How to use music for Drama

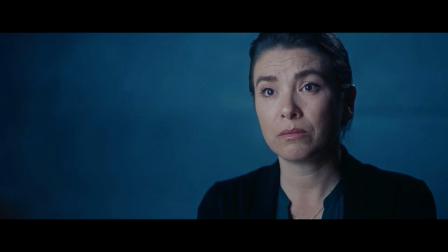(8:18) It's good to talk about it. It's how you fix it. I did fix it.
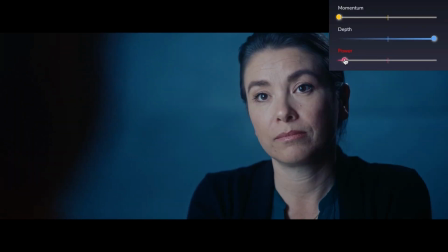(8:25) I don't appreciate how you're looking at me.
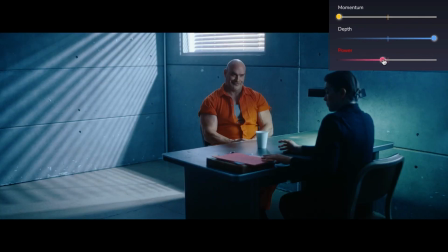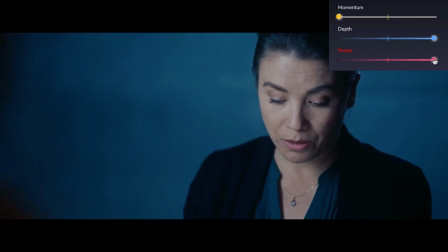(8:32) Son, you clean up that house and you clean up that yard real good. I'll bring you back some cupcakes.
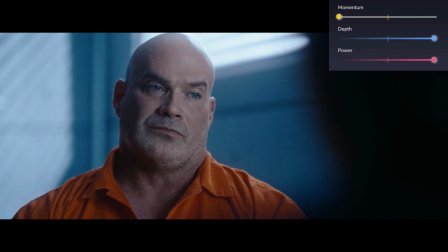(8:38) That sound like a deal?
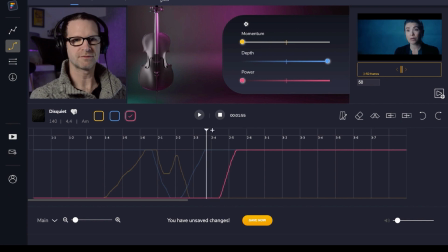(8:42)
So we've got into the really the meaty stuff now in terms of the emotional content, and it is super dark.
I appreciate that.
So I'm bringing in the power here.
Son, you clean up that house and you clean up that yard real good.
And it brings in some extra melody information, which to me, it just sort of helps
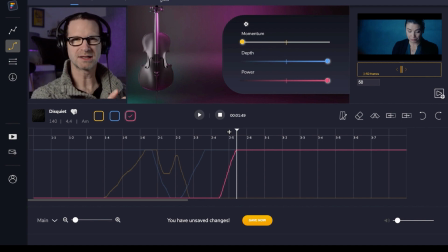(8:59)
delineate the difference in not pace particularly in terms of the scene, but there is definitely a distinct change. So she's, you know, he's talking about the here and now, don't look at me like that, and then she's about to read something which is basically the, you know, his history, and bringing in these other instruments,
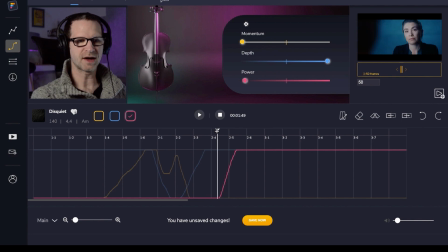(9:13)
just for me, actually really nicely just sets up the fact that, yeah, we're looking back. There's a kind of story element, right? Because the music is literally giving you something to hang on to, rather than just having this kind of empty space as an in-between.
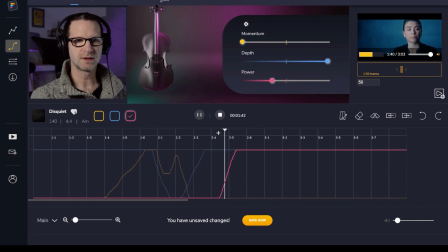(9:30)
And that works, I think, really well with the kind of narrative or biographical kind of part.
Son, you clean up that house and you clean up that yard real good.
Yeah, I like that. And I also like how this drops off here.
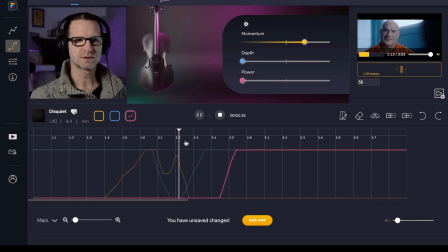(9:43) You could leave here.
The momentum just stops. So all these little details float away as he laughs.
You were a child.
And that is a really nice empty space where we just have this, you know,
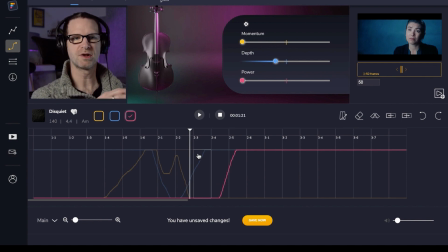(9:58)
this moment where she's basically recasting this huge guy, and making him seem vulnerable, basically. And I find the music for that to drop away completely makes a lot of sense as well.
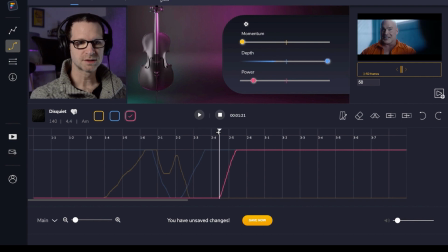(10:11)
I am doing this on the fly. I mean, obviously you guys probably know that I don't script stuff, but I also didn't want to prepare for this video. It's obviously a bit longer, a bit flabby, but I felt it was important for you guys to just see how I would genuinely go about this, or how you might go about it.
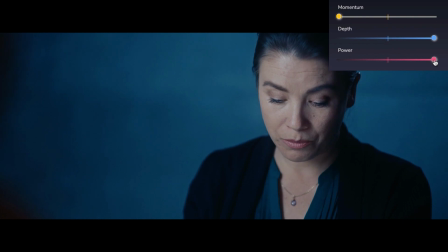(10:26)
Well, let's just do this last little bit.
That house and you clean up that yard real good. I'll bring you back some cupcakes.
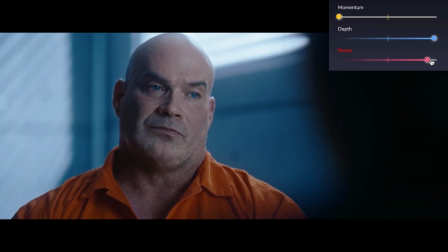(10:32) That sound like a deal? But he lied to you. I cleaned that house. You could eat off the floor.
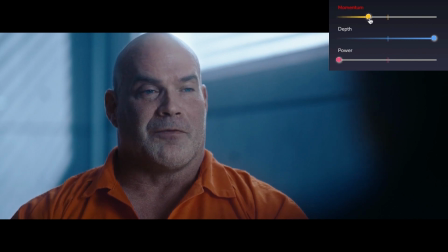(10:45) In the yard, there wasn't a weed. There wasn't a dead leaf. There wasn't a blade of grass that's taller than his military-grade flat top.
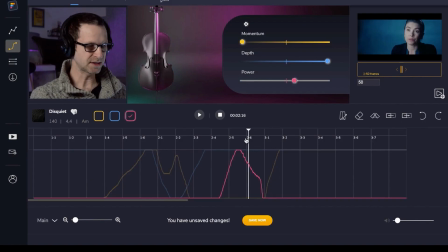(10:56)
So I like that there. Again, there's a shift between characters. So basically the power here is when she's talking, and it comes down.
That house and you clean up that yard.
When they shift.
I'll bring you back some cupcakes. That sound like a deal? You can eat off the floor.
So again, we've got a kind of like an in-between, a neutral space where
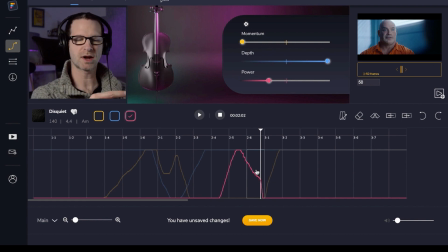(11:16)
the narrative baton is handed over from one character to the other, and then at that point, I pick up the momentum, because I feel like, again, that just happens to work well with the fact that he's kind of getting into his stride, right?
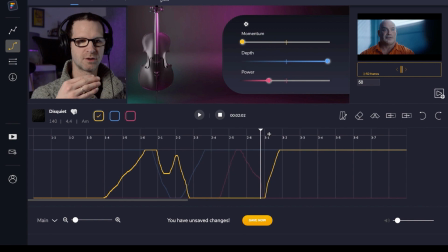(11:29)
Like, again, there's always, for me, there's a really natural, what's the word I'm looking for? I'm doing it with my hands, some kind of melding, some kind of, actual parallel linkage between what we see and what we expect to hear, so that emotionally we connect with it.
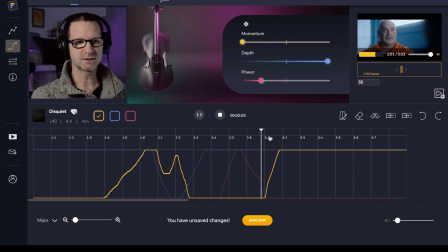(11:51)
So, and that is sometimes incredibly subtle, but at this point here, going from this neutral space, in the yard, he's starting to talk.
There wasn't a weed. There wasn't a dead leaf. There wasn't a blade of grass that's taller.
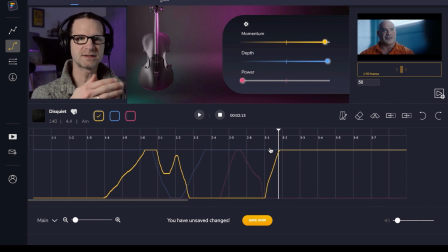(12:05)
And he even starts with a list. So it's kind of like, I like the idea that as his list develops, literally item 1, comma, item 2, item 3, etc., the music then also kind of just starts going, okay, yes, I will get larger as your list develops, etc. And we kind of join him on this narrative flow.